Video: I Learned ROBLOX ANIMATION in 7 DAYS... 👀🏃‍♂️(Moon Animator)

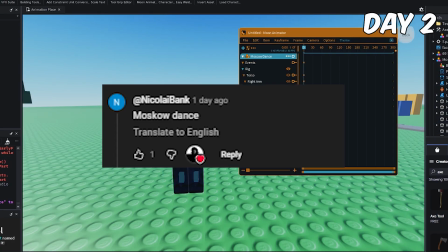For my final animation of the day, I picked another suggestion from my comments: the Moscow dance.
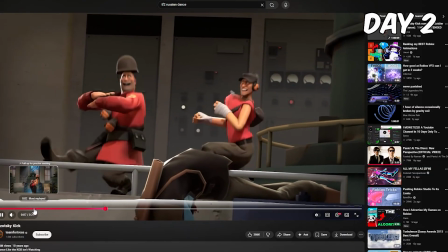This is a dance that a lot of people see in tons of games, but I'm pretty sure it originated from Team Fortress 2.
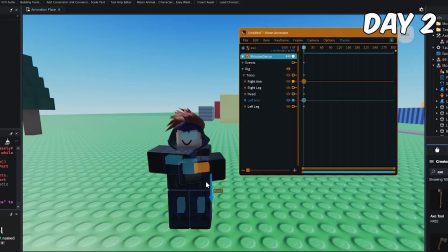This seemed like the perfect opportunity to learn camera animation since I wanted the movement to feel much more dynamic than my previous animations.
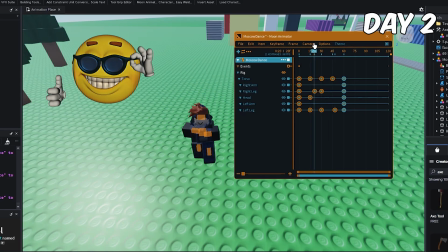Compared to the axe, camera animation was surprisingly intuitive, and after just 1 tutorial,
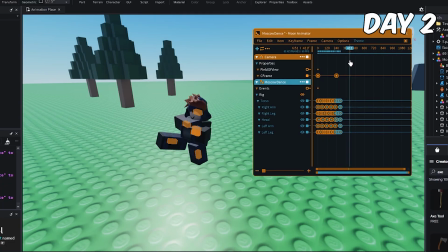I already had a pretty good grasp of it, so I used it to make the Moscow dance feel much more energetic.
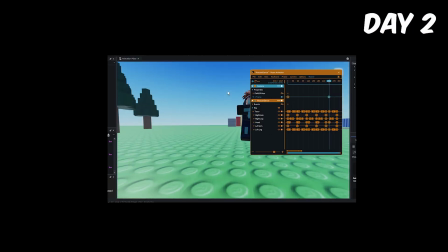And this is how it all came out.
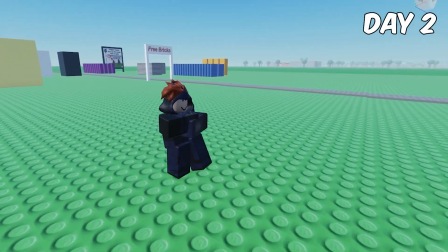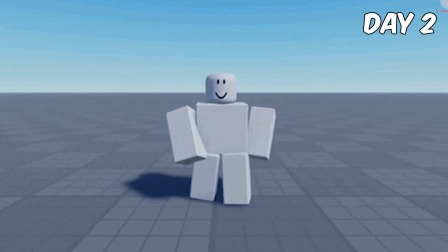Overall, day 2 felt like a huge turning point. I wasn't just animating characters anymore, I was actually building scenes.
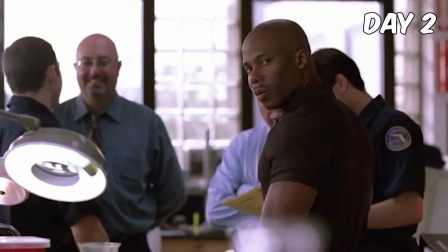But still, something felt off, and I couldn't quite put my finger on what it was.
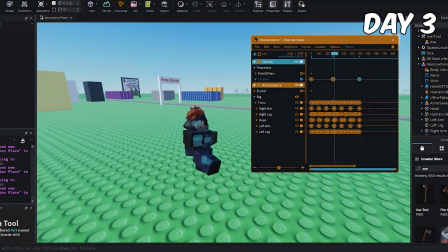So I called it a night. The next morning, after watching my animations back a few more times, I finally realized what had been bothering me.
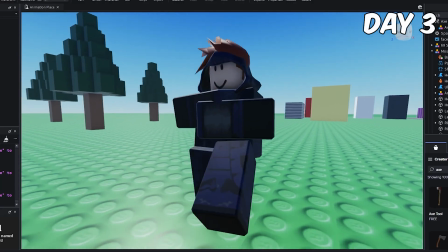Even though I was getting better at building scenes, the movement itself still looked really robotic.
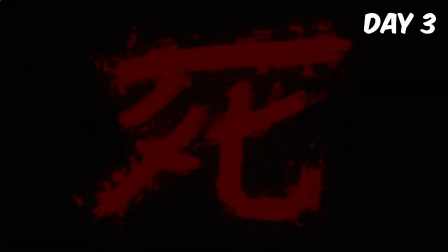So that became my main goal for day 3, making my animations feel smoother and more natural.
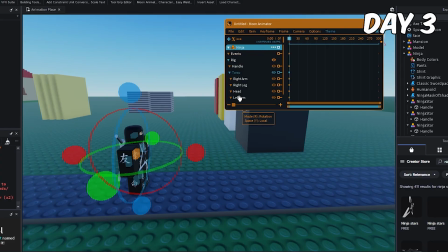I decided to spend the day animating comments from you guys, starting with this one right here.
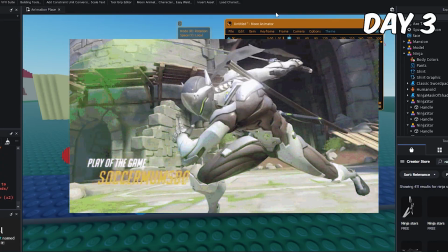Based on this comment, I decided to make a short action sequence where a ninja throws some ninja stars at a wall before doing a roll.
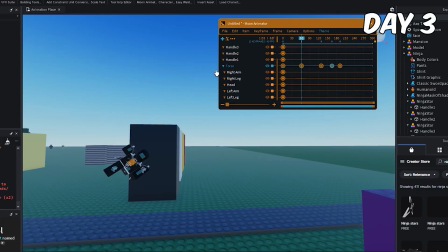I figured that this would be the perfect opportunity to practice timing and momentum, and get even more comfortable animating welded tools.
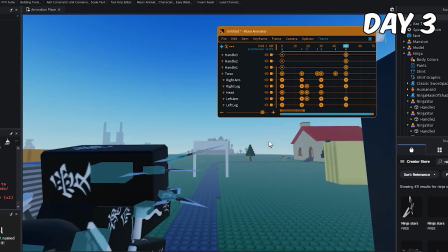The ninja stars gave me a bit of trouble at first since they weren't moving the way I wanted them to, but after some trial and error, I eventually got them working.
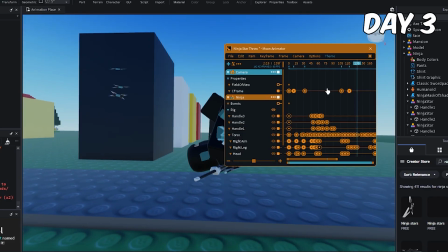After that, most of my time went into getting the roll to feel believable. If the timing was even slightly off, the whole animation immediately looked awkward.
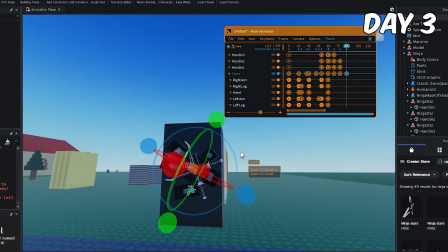After about an hour of experimenting and making small adjustments, this was the final result.
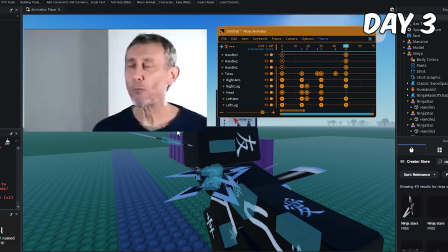Overall, I think it came out really well, and it already felt much smoother than anything I'd made in the previous 2 days.
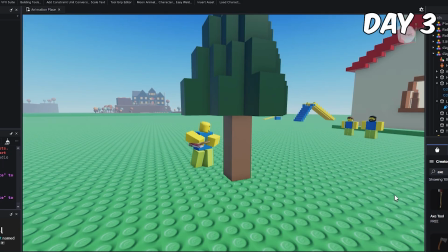Next, I decided to animate this comment. It's basically a direct reflection of yesterday's wood chopping animation,
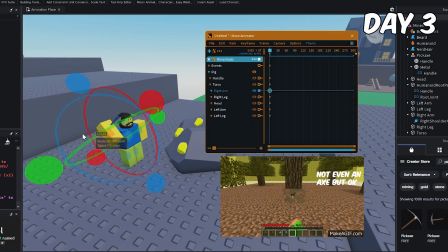but instead of chopping wood with an axe, this time I was animating someone mining some ore with a pickaxe.
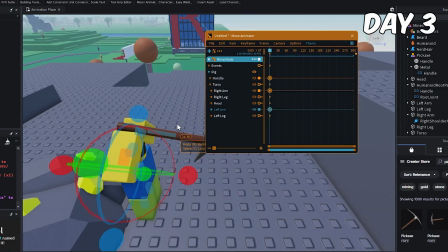The crazy part was that this only took me about 5 minutes.
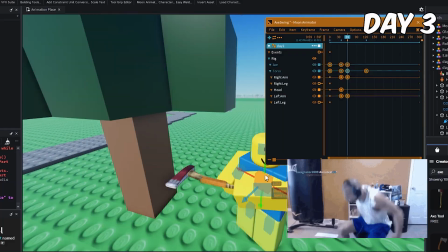Yesterday I spent over an hour just figuring out how to animate a tool correctly, but today I barely had to think about it.
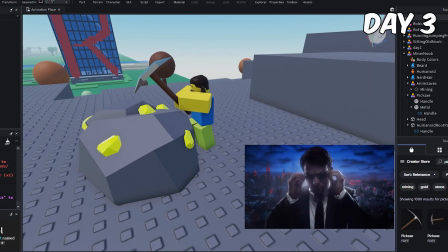It was one of the first moments where I could actually see myself improving instead of just feeling like I was.
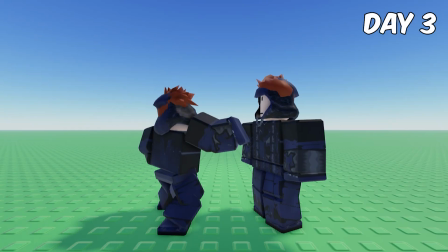To wrap up the day, I wanted to animate one of my own ideas, a noob going down a slide.
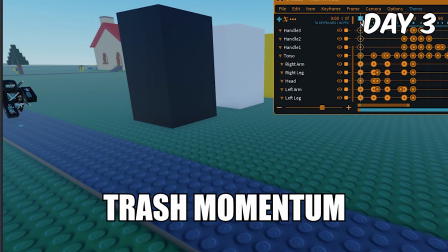I figured this would be another great way to practice timing and momentum, since if either of these were off, the entire animation would immediately feel terrible.
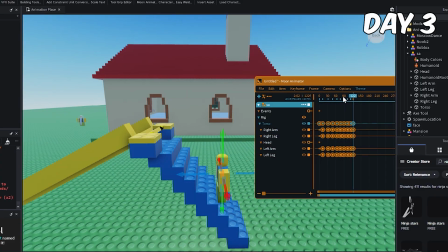Animating him going up the ladder ended up being pretty tedious to animate, but getting the timing of the slide itself actually went much smoother than I expected.
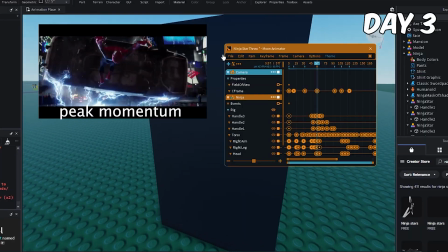Looking back, I think the ninja animation earlier in the day really helped me get a better feel for how momentum should actually look.
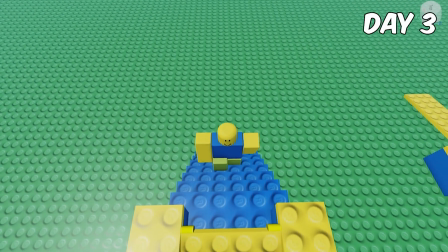I still think it's a tiny bit clunky, but overall I was really happy with how it turned out.
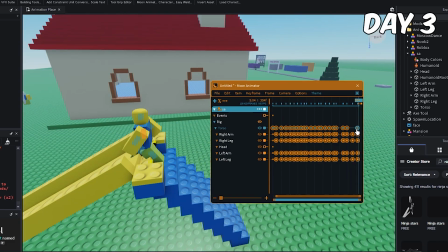By the end of day 3, I finally felt like my animations were starting to move naturally instead of just moving from one pose to another looking terrible.
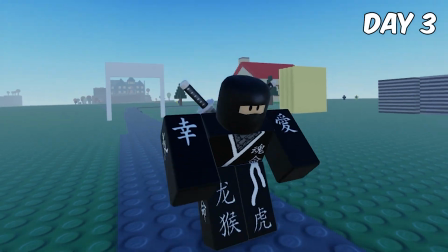But after watching everything back, I realized that there was still another layer that I was missing.
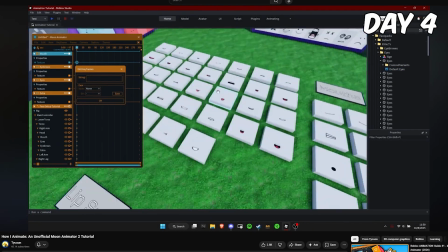I started day 4 by watching this really in-depth tutorial by Tycoon where I learned about easing styles and face packs.
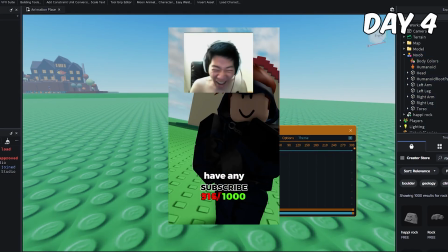After finishing the tutorial, I decided to jump right into animating some more viewer recommendations.
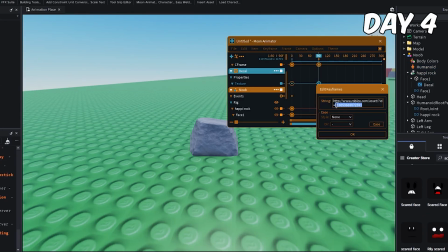I started the day by animating this person's comment where I implemented face packs and easing styles for the first time.
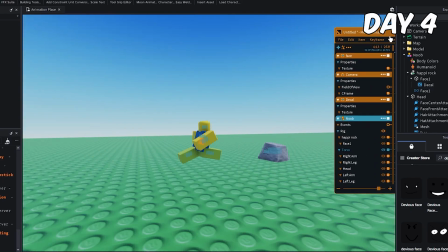I spent a ton of time familiarizing myself with the different easing style properties, and after some trial and error, I got it all working.
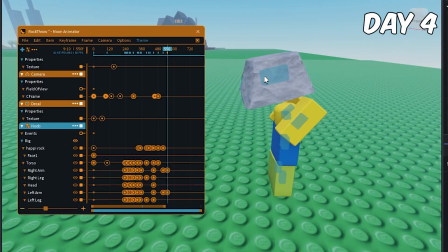I combined walking cycles, face packs, welding, camera movement, and easing styles all into one animation for the first time, and this is how it came out.
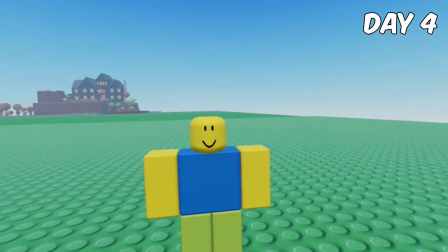Huh?
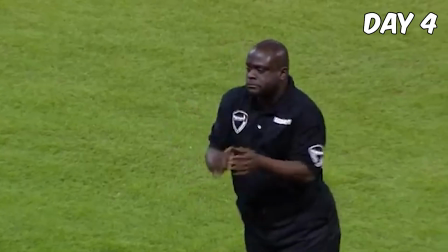I think it came out really good.
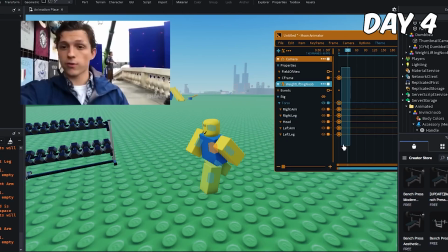Next up, I animated this comment where I made a guy bench press some weight, and compared to the previous animation that I just did, this was a breeze.
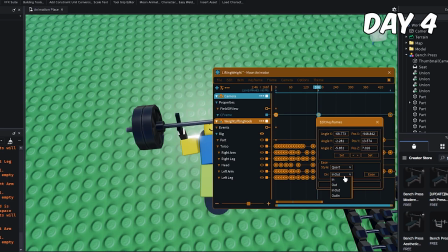It was a combination of tool welding, a walk animation, and a sprinkle of nice camera movements with applied easing styles.
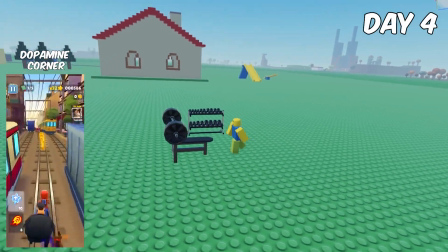This is how it came out.